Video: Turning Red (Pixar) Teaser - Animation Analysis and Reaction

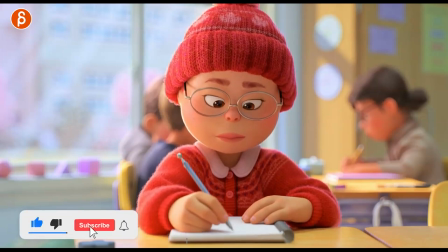247s
You can see how that finger moves down, the pen moves. You can see the compression lessens, right? You can see how this, it's a bit bigger here, and actually puts it back on the paper. Not only do you have compression on the paper here, but you can see how that finger is a slight squish there.
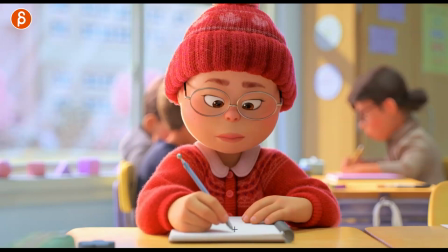263s
I love that stuff. You get all the detail of the writing. It's a pain to do. Hand comes in, pressure on that. That's why it's curved like that. I mean, you can curve it. Whatever finger pose you have, but I like that.
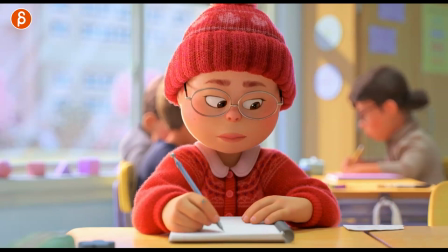275s
It goes into this. Now, look at what this hand is doing. Obviously, you got some nice, just a quick little look here. Look at the finger here, right? Let's go back, blade isn't full. This, I love that.
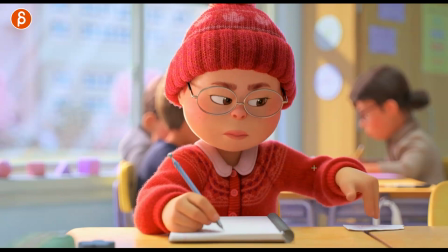290s
She's concentrated on this, and it starts to turn, lifts this up, and all of this is still affecting this. You can see how that wrist goes up and changes, right, from this going up here.
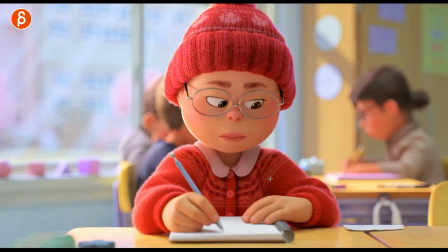303s
And this is what I tell my students in terms of body mechanics. So you have this arm moving. Well, this arm going this way, be it, you know, whatever, FK, IK, what are you going to do? You have to think in terms of what body part is going to influence what other body part, basically, right?
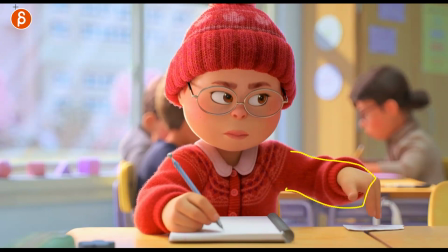320s
So you have this arm moving is, let's go crazy with colors here, whatever. Maybe not since it's right here. It's going to influence the shoulder. And you can see how that shoulder goes up here.
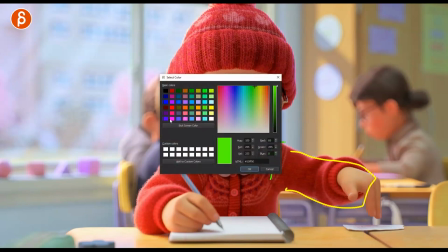333s
And once you have that, let's go back to this here. switch color again let's go with whatever let's go with blue you're gonna have
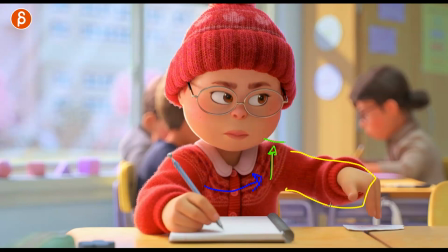342s
a chest turn because that arm is going to move and she wants to reach over there so you're gonna have to chest that turns as well all of that let's go and switch whatever take white you're gonna have still an influence in the head all the way down into this so basically let's make this super complicated
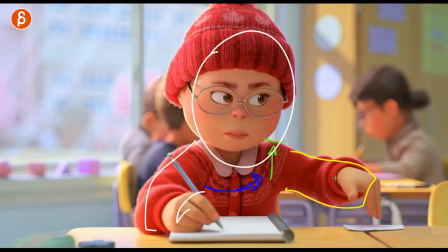361s
whatever it's black there is an influence that fans out it's like the most messy drawing ever so if you think in those terms you got
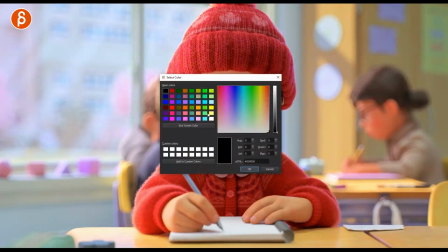372s
let's go back to my other color
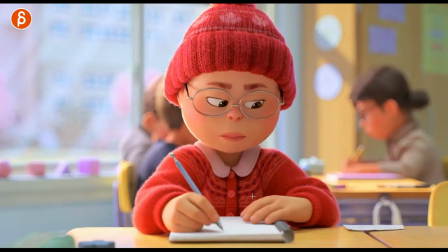375s
you have that arm moving over that is going to influence the shoulder and because of that
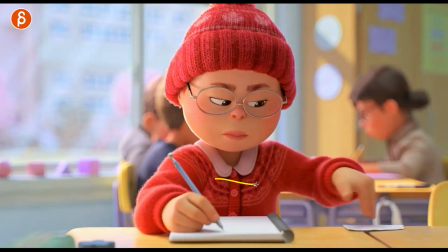382s
reach over there of course the chest is going to go over there as well as you can see but you can't You can't just lock it in here.
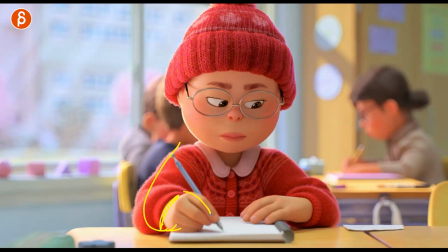390s
Otherwise, you're going to have an IK arm here that's not moving. The wrist is not moving. The hand is not moving. And a kind of a locked head that either looks like a head IK or a head align. And if you look at this here, everything is moving. Now, she has technically the lead with the head, but she sees this, decides, I don't want this, and then moves the arm.
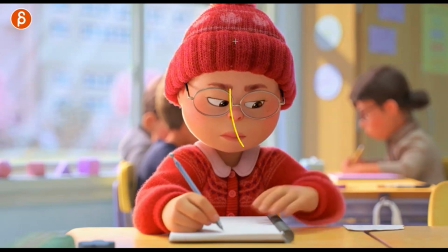409s
But still, as the arm is moving, there's influence on here. You can see the influence on here. And because of all that, the rotation off with this wrist and the pen coming off that. Even here, you have a slight pressure on the paper here going up. So this is something that I love in terms of just body mechanics.
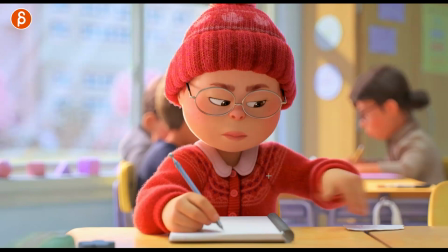427s
And it's something that a lot of students get wrong where there's, for instance, just the arm moving. That is that. That's your IK arm, FK arm, whatever. There's no shoulder movement and there's no influence on the rest of the body. So if you have something like this, think in terms of the influence that fans out into the rest.
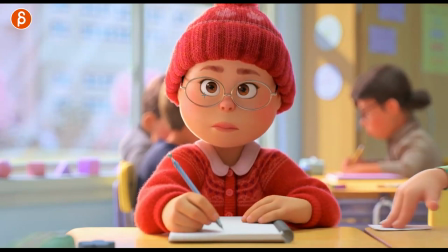444s
All right, continues on, and you see this all over, right? So every time she has a reaction, the detail is all the way. She tenses up here. The tension is here. It tightens the fingers, brings up the shoulders. So good, though. I love the contrast in this. Look at that hand coming in. Beep, beep.
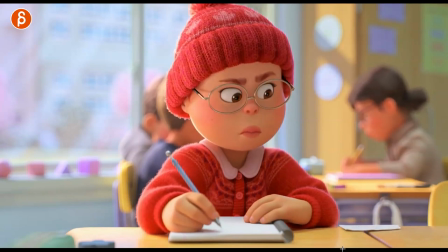464s
And it comes in threes, too. You got your one, two, and three. And then you got, again, this here. She decides to move that over. And even this is not just moving in a translate.
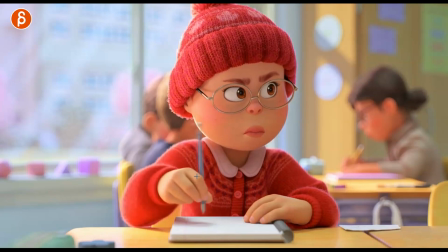476s
You've got a change rotation of the hands. Again, arm is moving, changes the shoulder, changes the chest, and all of that. Because she's moving over this way. There's going to be a lean and a pressure on here. So you can see all that change in there and with a change in the head.
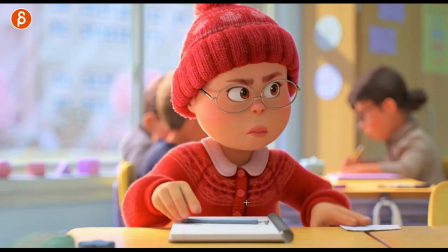492s
So all those subtleties are really important as you go through body mechanics.